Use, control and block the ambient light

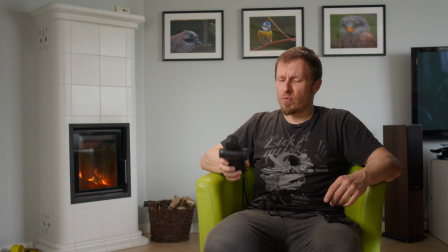2459s
Nanlite is at 9% and I have this exposure. Maybe 8 would be a bit better. I mean, I prefer darker exposures of the skin.
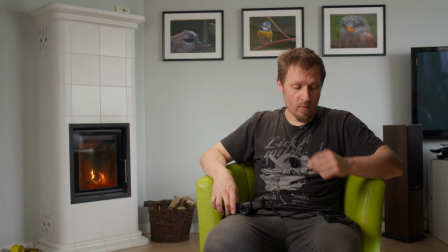2471s
It says that it's the same exposure, so I don't know. This one is not very accurate. F4.3, so I guess this one is a bit better. And I'm not sure, I haven't, maybe I just pushed
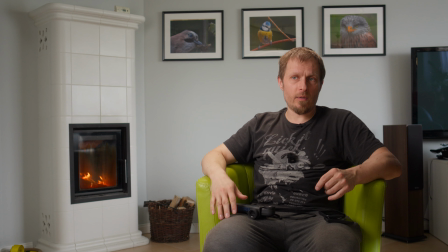2491s
the headlight a bit when I moved it. Let me see on the tight angle. You can see how different the shadow side of my face is than the shot before.
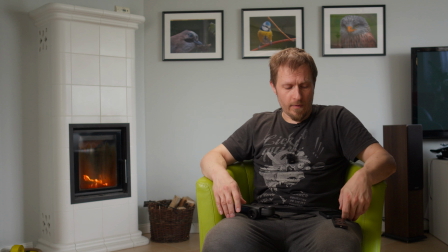2509s
Anyway, and actually on the waveform it's like really deep shadow, which creates, like, I think, much more dramatic look, and it is maybe even too dark.
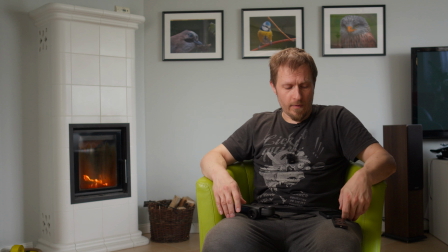2524s
So there is also one big window far away in front of me, but I'm not sure it creates a lot of exposure on my face.
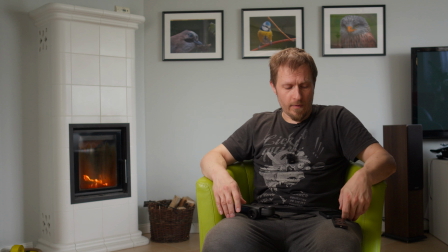2536s
It is not blocked by the neck, but it is quite far away, so I don't see anything from that window.
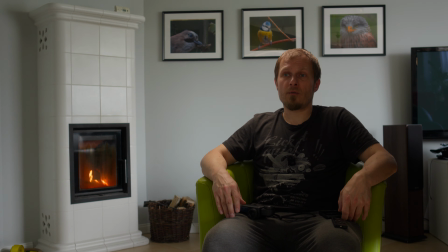2544s
I can try. Probably there is nothing. I wonder what that is. This is probably from the hairlight. Maybe now the hairlight is a bit to the front because it also illuminates my
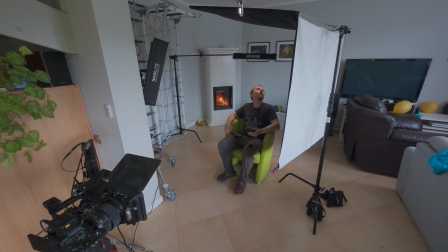2567s
forehead. Let me see. Yeah, so this is the exposure from the hairlight actually. So maybe I should push it back. Yeah, I guess now it's better. And what is missing is some exposure on this shoulder now.
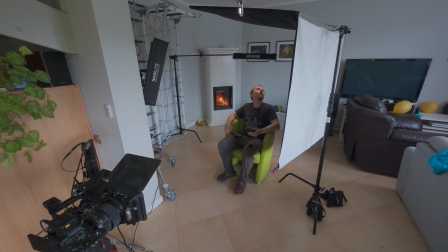2588s
Does this hairlight create something? Not really. Not sure why. I guess because it is too far away, like the arm is too short. So maybe I should buy 4-feet version of this.
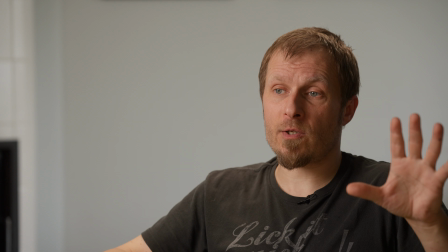2609s
Yeah, so that's without the key, and with the key it looks like that, so I think it's quite nice. And now I can actually check at one stop of ND.
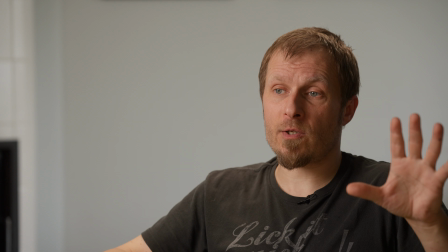2621s
2 stops I think would be too much, but if I want darker exposure of the background, now the background is exposed by the window,
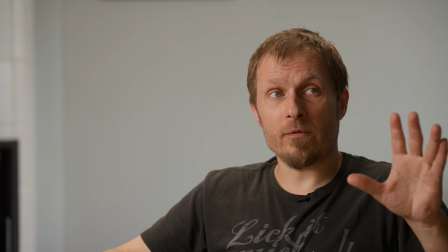2629s
and I can see that actually some of the sun went out of the clouds,
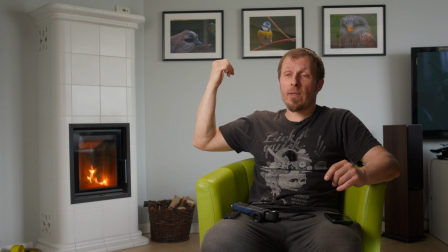2638s
although it's not shining directly to the windows, but the bounce light is still bouncing inside. So that's actually the look, and I think it doesn't look bad.
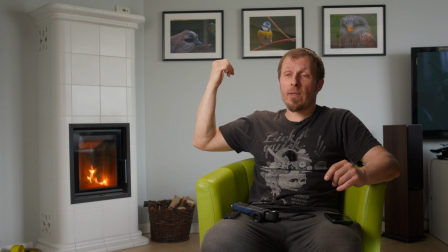2654s
The small problem maybe is the exposure of the fireplace. The tiles, they are white, so they might be a distracting part of the shot.
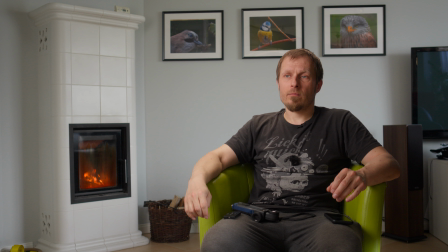2668s
So maybe I should have another flag to block it, but I mean, at the moment I'm just exposing the face. So, but maybe it's good to know that
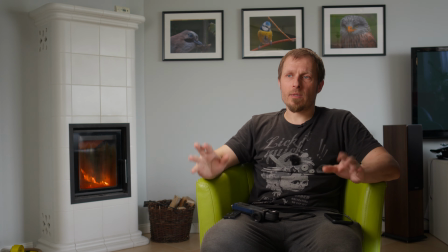2686s
the tiles might be also blocked, because they might be a distraction in the shot. So anyway, I will try to mount the ND filters and see how that looks.
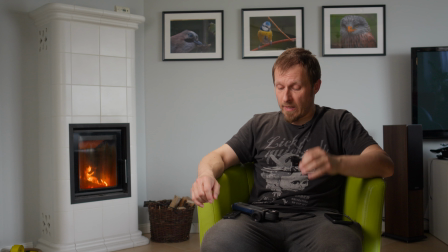2696s
That shadow might become really dark, so might be actually too dark.